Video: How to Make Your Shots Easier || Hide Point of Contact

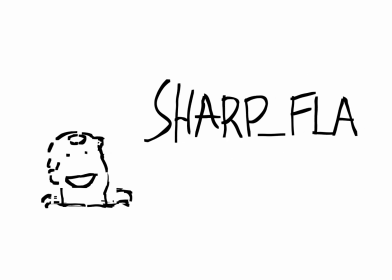(0:00)
Hi, I'm SharpFLA. I wanted to tell you about a very important piece of storyboarding advice that I don't really hear anyone talking about.
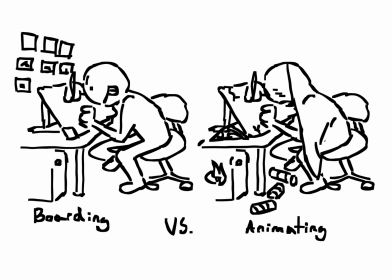(0:07)
There's a bit of a joke amongst animators about storyboard artists boarding shots that look cool but are a pain to animate.
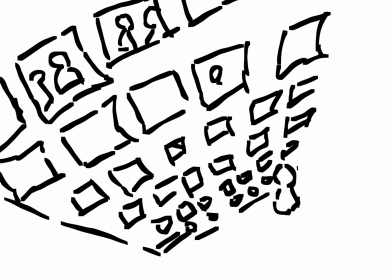(0:14)
Efficient and effective boarding is always important no matter the situation, but especially so when you're your own animator. So, the easiest way to make your shots easier to animate? Hide point of contact with the ground.
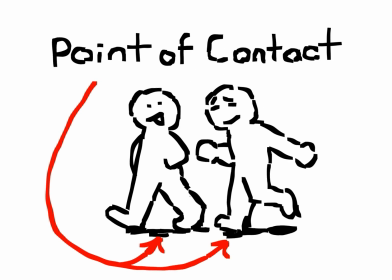(0:26)
Point of contact with the ground is just that, wherever your character happens to touch the floor.
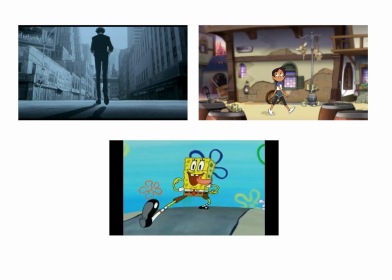(0:31)
Most of the time, this is going to be your character's feet for something like a walk cycle.
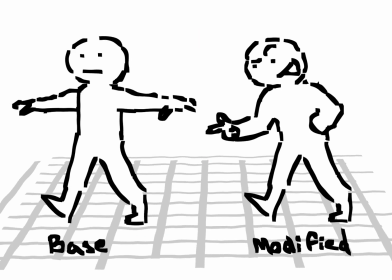(0:36)
A lot of 3D projects will have canned walks that you can just drag and drop onto your character and adjust as you need depending on the context. But if your project doesn't have something like this, or you're working in hand-drawn 2D, this probably isn't an option for you.
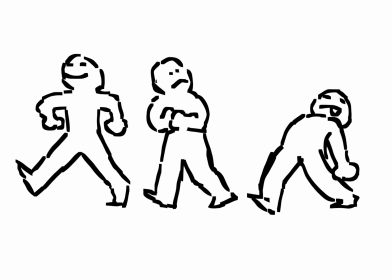(0:50)
The way a person walks can tell a lot about who they are and how they interact with the space, but it's also a lot of additional work for the animator.
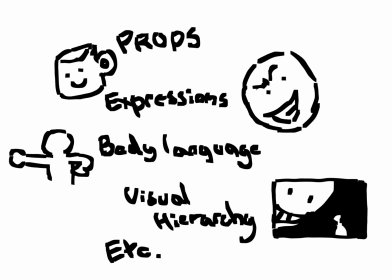(0:57)
A lot of the time, that information can be conveyed in a variety of ways. Some of that's going to be easier than animating a walk, and sometimes even more communicative.
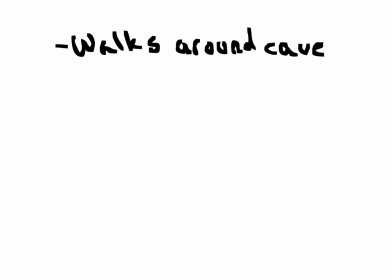(1:05)
Let's take this sequence for example. We have a character walking in a cave. They walk, stop, and then look around with their flashlight.
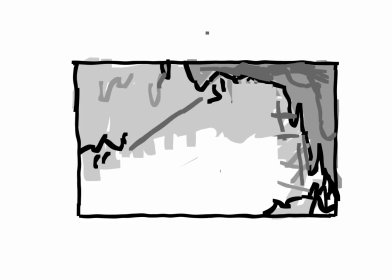(1:13)
There are a lot of ways that we could handle this. We could do it in one shot. Our character walks into frame, stops, and then looks around.
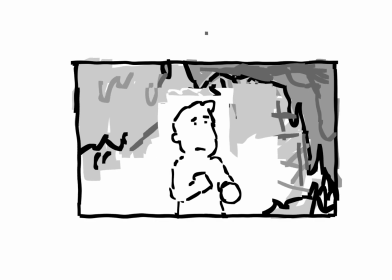(1:21)
We're slightly above eye line to make our character feel small in context, but not so high that it's really a high angle.
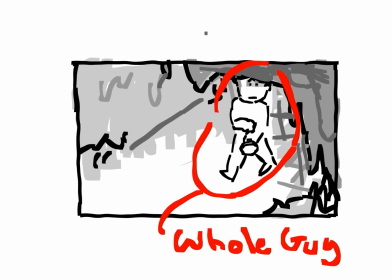(1:27)
We show the entirety of the character in shot because we can. Why not? Well, I'll show you why not.
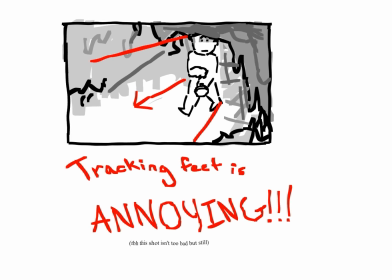(1:34)
Now our animator has to animate a walk in perspective, which isn't that bad, but can cause problems in certain situations. Things could go off model or not feel like they're contacting with the ground properly, or just generally be really time consuming.
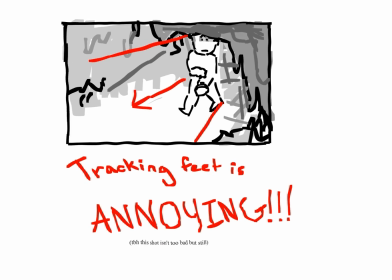(1:48)
That's the main point. We could probably do this scene more efficiently. We could angle the camera up a bit higher and lose the character's feet, but we'd probably get a lot of dead space like that.
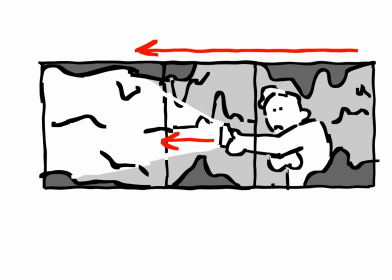(1:57)
I'd probably add a cut and make the first shot maybe a tracking shot of the character walking through the cave so it feels like we're traveling with them,
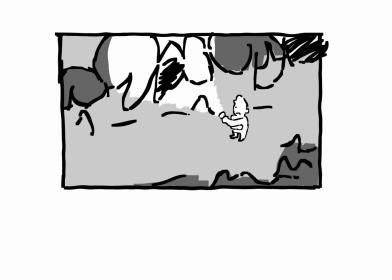(2:03)
and the second shot probably a high angle so we can see them looking around. The high angle is especially important because even though we can still see point of contact with the ground, the camera and the ground plane are so offset that it's really difficult to see whether contact is perfect,
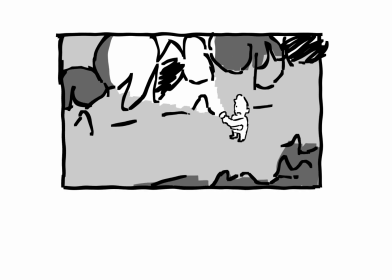(2:19)
so precision isn't as important. Not only that, the character's static. There's not really anything to animate, so not much to get wrong.
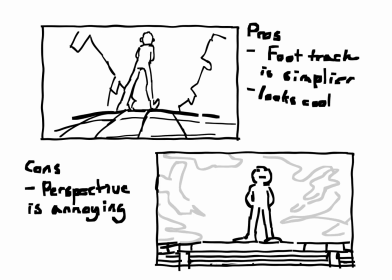(2:27)
If you're in 2D, you could also do this thing that you see commonly in anime, where your ground plane effectively bulges over top of your horizon line, which is useful because then your point of contact with the ground is pretty much just a flat line.
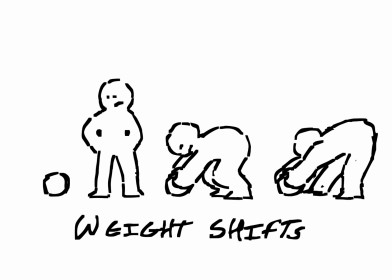(2:40)
This doesn't just apply to walk cycles either. It applies to pretty much any context where you have your character shifting their weight. It's probably going to be easier to animate if you don't see where that weight is shifting from. This doesn't mean don't ever do it. It can be really useful for creating highly effective and interesting animation. Just be conscious when you do it.
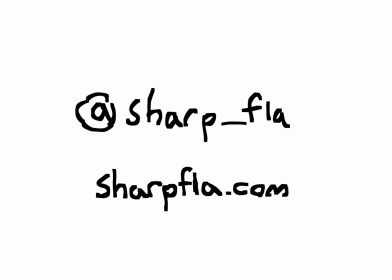(3:00)
Follow me on Twitter at @sharp_FLA to see when I post new videos. If you like this video, give it a like. And if you want to see more, subscribe. Thanks for watching, and bye.